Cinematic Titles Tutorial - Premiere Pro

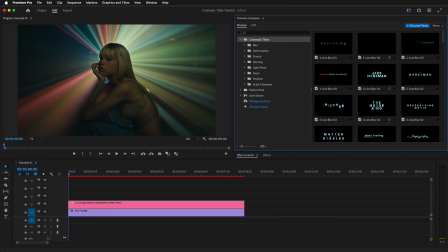0:00 In this tutorial, we will learn how to work with the Cinematic Titles Pack in Premiere Pro.
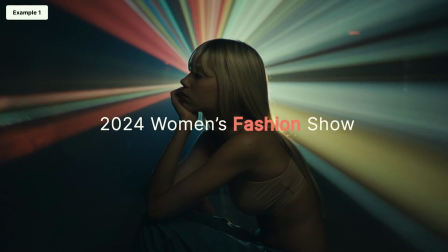0:03 We'll go through the pack together and create both simple and complex titles through three different examples that vary in difficulty,
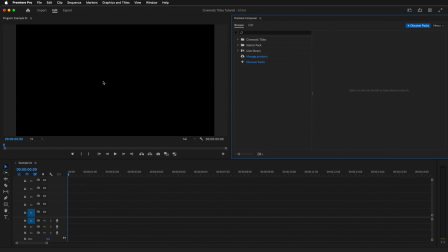0:10 showing you all that is possible with this pack. In Premiere Composer, open the Cinematic Titles folder and choose a title you like. We'll go with this one. Click the Add button to add this title to your timeline. First thing we'll want to do is change the font.
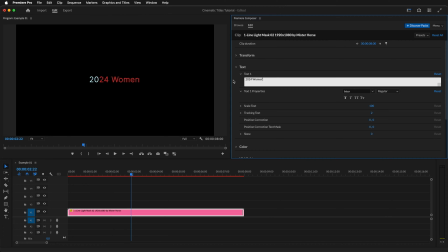0:24 We'll go with Inner. After that, change the text. We can see that our highlighting feature doesn't look right, so let's fix it.
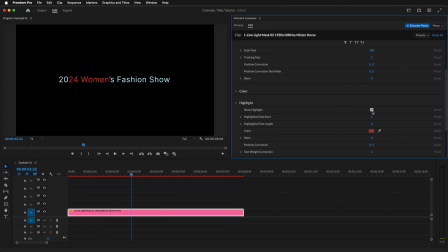0:32 Open up the Highlight section. Here, we can either disable or enable the highlighting of the text.
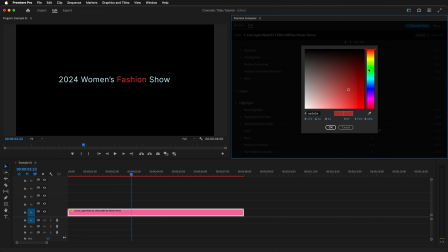0:38 We can change the starting position and the length. Next, change the highlight color and change the text weight. Now we just need to change the color of our text slightly. Let's go with a subtle yellow tint.
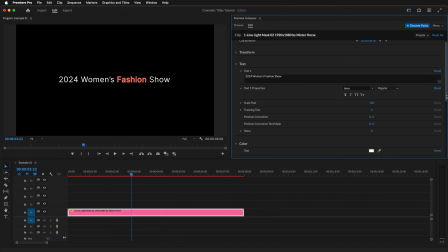0:53 We could also adjust the scale of the text, change the tracking, or even give it a bit of slant, but we'll keep it as is this time around. We can now add footage behind our title so we can see how the title would look in action.
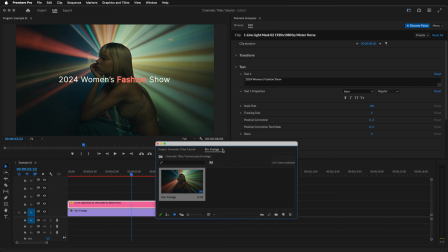1:08 Let's drag in a clip and preview our animation. Perfect.
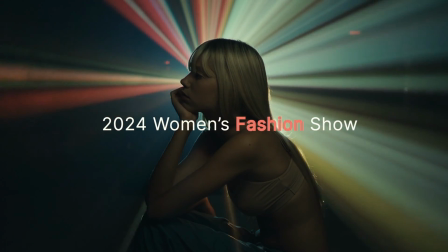1:13 Already feels like a title sequence on an unnamed streaming service. But what if you wanted to create something a bit more complex?
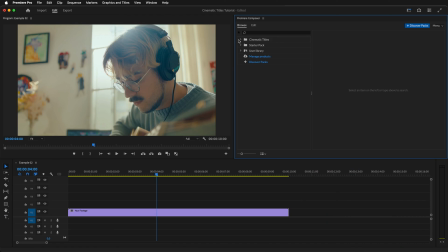1:19 Well, you can combine multiple titles together and customize them so they all feel unified. We'll start by importing a left-aligned version of a kerning title. Move it to the start of the timeline, and let's preview how the animation looks by default. Next, we'll change the duration to 9 seconds. After that, change the text.
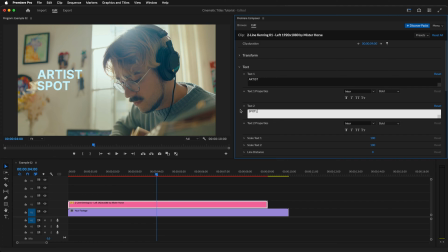1:39 For this example, we'll change it to Artist Spotlight. Now, on to the customization options. Let's start by changing the scale for both texts. Adjust line distance and tracking.
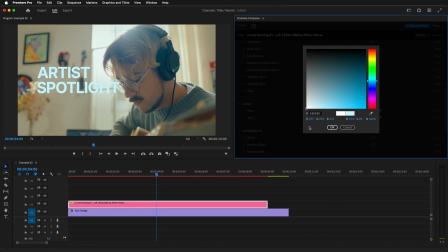1:50 And change the color to white. We can now play around with the animation settings.
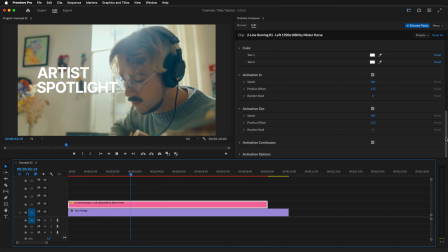1:57 The in-animation seems to be a bit too slow for this example, so let's change it to 160. While at it, we can change the position offset and the random seed as well so that the animation looks more unique. We can also adjust the out animation. The speed of this animation is fine, but let's change the position offset and random seed again.
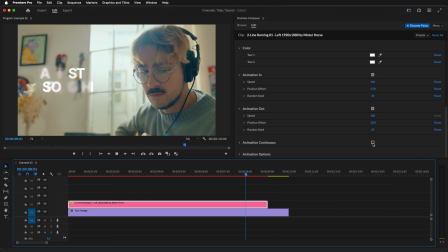2:16 Finally, turn off the continuous animation since we want the animation to remain mostly static.
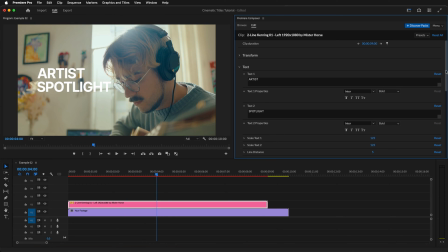2:24 Looking good. All we need to do for this title now is to reposition it to the bottom to make room for our other titles.
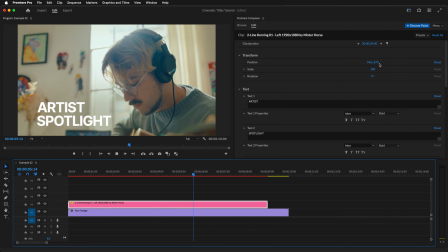2:31 And let's preview the title one last time to make sure that we like how it looks.
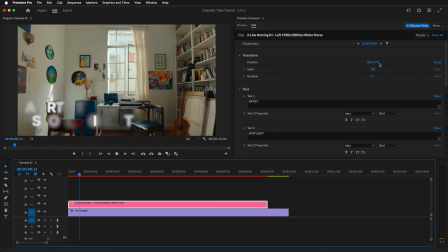2:35 We can make changes to this title later on as well, but it's best to have this main title nailed down before adding others.
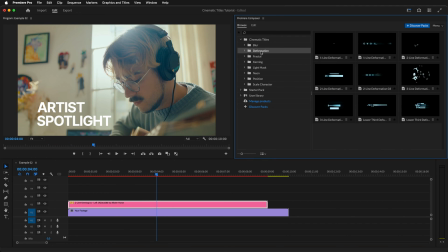2:41 Now let's add in one of the other titles which will showcase our artist's name. We can go with this deformation title.
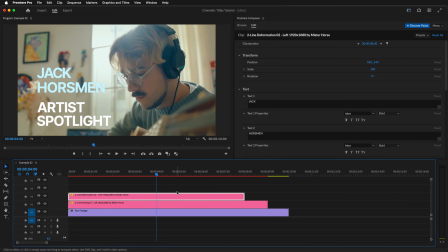2:49 Again, align it in the timeline and preview the default animation so we can see what to change and what to keep. I can already see that we'll need to remove the outlines here as they don't fit our previous title, but before that, we'll make some other changes.
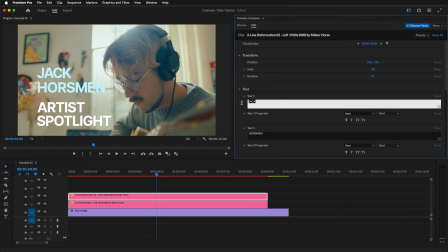3:02 Start by changing the duration to 9 seconds. Add the name, in my case, it will be Alex Stable. The weight of the text could be lowered to medium here for a better look. You can also use special ASCII characters in these text fields like this arrow right here.
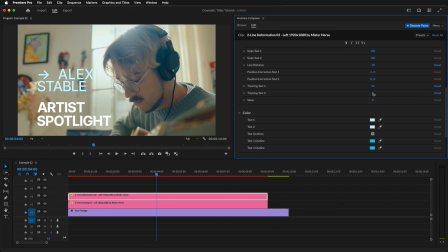3:17 Next, let's customize it a bit. Adjust the line distance and tracking, and change the color to a light yellow to match our background footage.
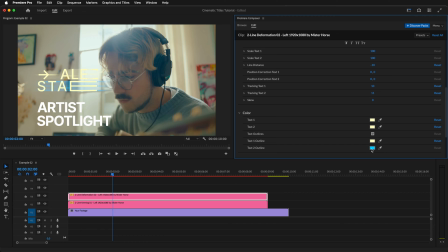3:24 Now we can get to the outlines. We have two choices here. Either we can color the outlines, or we can disable the outlines altogether. Personally, I think it works better without the outlines here, so we'll disable them. While we are here, we can also change the in animation speed so it's a little slower. And let's preview it again.
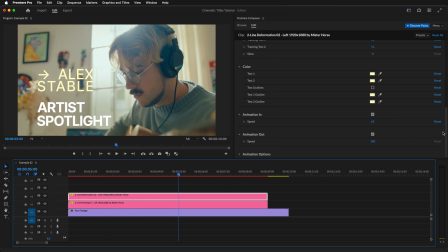3:44 Now we just need to find a place for this title. I think that putting it in the empty space of the artist spotlight text would work well, so let's try that. Scale down the text first, and then reposition it.
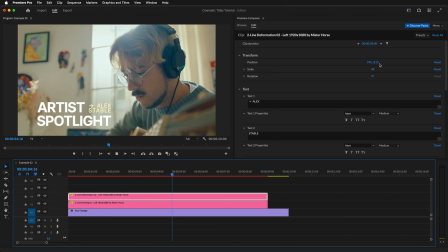3:58 Works great. Next, we'll add a title with the name of our fictitious studio called Hey Studio.
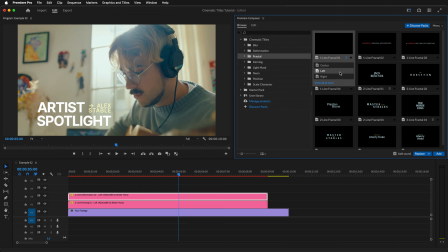4:04 We can use this left-aligned fractal title for it.